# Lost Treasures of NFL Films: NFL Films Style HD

And I went down to Philadelphia to begin work on the Call It Pro Football.
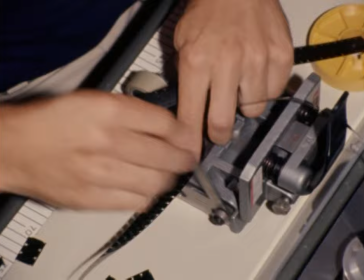761s
When I first heard about Yoshi Kishi, he was like an editing god.
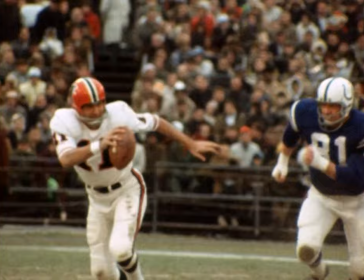766s
And, you know, it was an experiment to bring someone in who knew very little about football, to edit football.
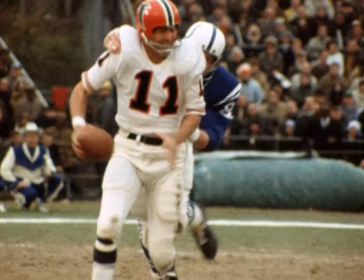772s
If the subject matter was complex, it was like brain surgery or human anatomy,
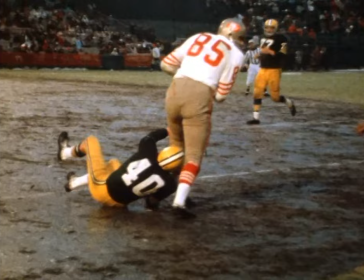778s
then more knowledge might have affected the handling of the material.
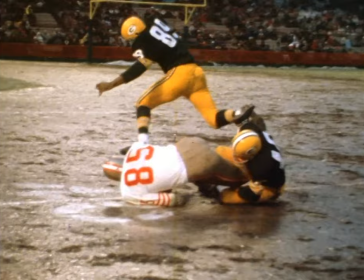783s
But in a case like this, obviously it's a game, and it's not very complicated.
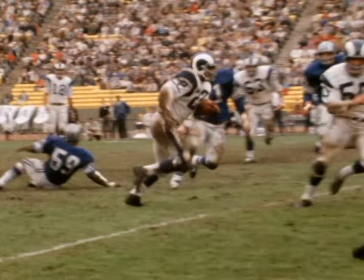790s
You move 10 yards at a time until somebody stops you. And the goal is to get the ball across the line and make a touchdown.
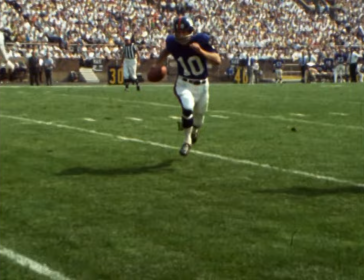798s
And this takes place in a certain amount of time, which is limited. It's one play after another, and they're basically the same. And you don't have to have much intellection to get to understand it.
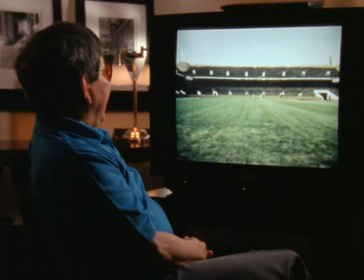812s
This is the prologue, and you see how I tried to capture the essence of what a game is.
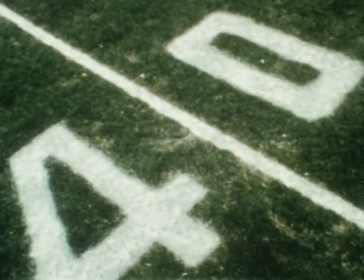817s
Very simple. The ticking of the clock to show that time is a factor.
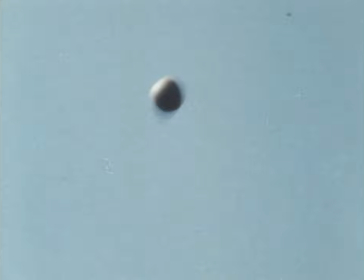821s
The various yard line markers to show that you have to go 100 yards for a touchdown. And then the rest is automatic about what is exciting about a game if you're not a sports buff.
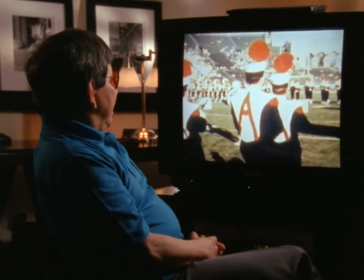837s
The idea on a general level, on a common level, is to create a metaphor out of the images.
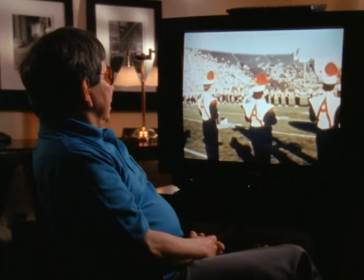844s
Now, you have here a guy who on one level is taking off.
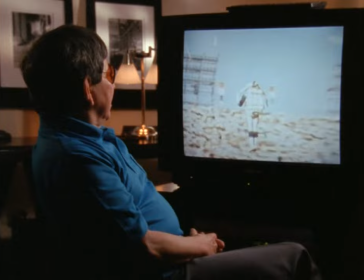849s
He's becoming a bird.
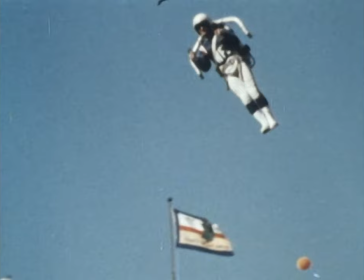851s
Therefore, it's common sense, the idea, the concept, the synecdoche, if you want to put it that way, is Birdman.
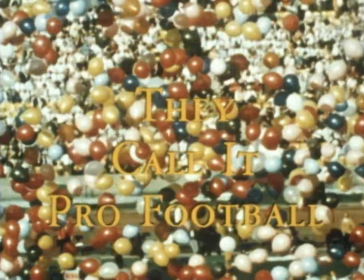859s
Naturally, you have birds, and things that fly, you have balloons, and therefore, they're all linked together.
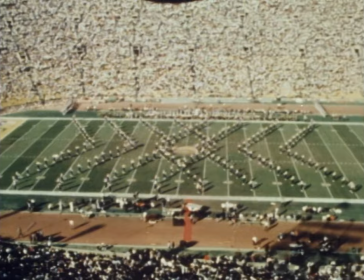865s
And what happens is also that you have the cowgirls.
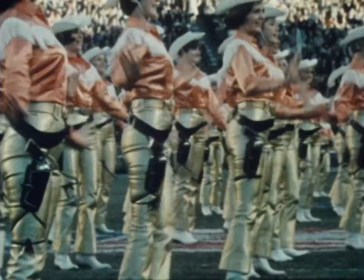870s
Those cowgirls are connected because they're flashing and they're birds.
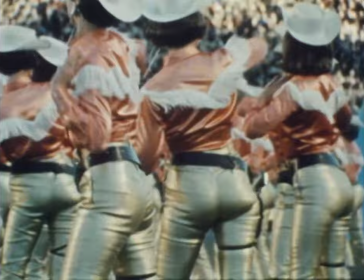875s
I mean, in British parlance, they're really literally birds.
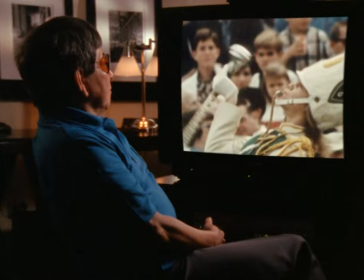878s
And the way they're flapping their torsos, they're like the flapping of the birds. When the man takes off in the jet, I cut to a woman screaming.
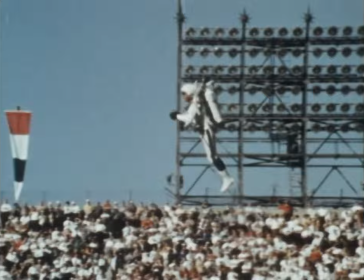896s
Now, that was to show the humor of the event. You can draw whatever impression you want of it. I may have seen that as a kind of, the woman is having an orgasm. and the man taking off is like a kind of impregnation. And so the cut follows.
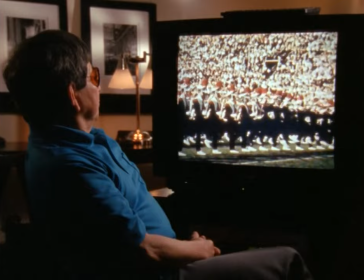914s
So here's the first part, second part, third part.
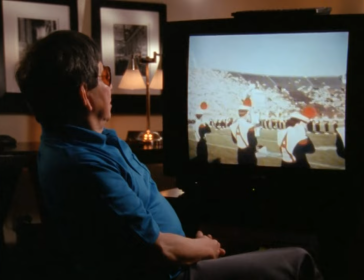Fourth part, the joke, and the completion of it. And I wasn't concerned about real time and space. I was not interested in recording, but trying to excite people into seeing a football game. Throughout the 10 weeks that Yoshi spent editing, they call it pro football, I was always there to help him with the fundamentals of football. Since he didn't know the game very well, I had to explain the difference between a linebacker and a defensive back, to point out that Ken Willard was a fullback, not a wide receiver. But while I was teaching Yoshi about football, I was getting an education about editing. So we learned from each other during those many long discussions in the editing room. I was introduced to Steve Sable, and as far as I recall, we never had any discussion at all about anything.
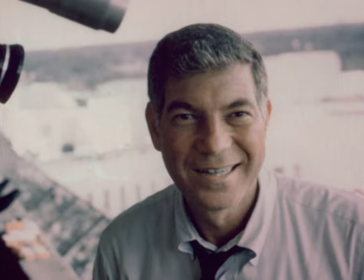973s
Ed Sable, I thought when I met him, he was a fine person, and I don't recall ever seeing him or even speaking to him again till that last day when I said, "Oh, hello, Ed, here's the film."
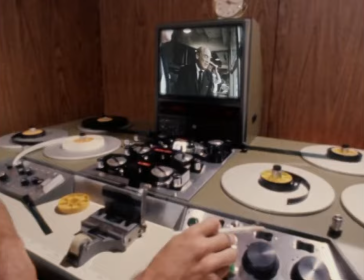992s
Went out expecting to see Ed and Steve and maybe one or two other production people.
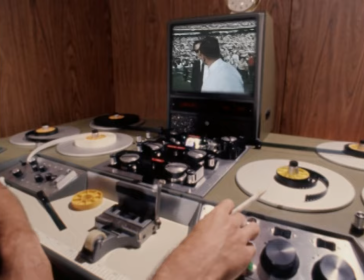996s
But I found that the entire staff of NFL Films had turned out to watch it around this tiny Steenbeck.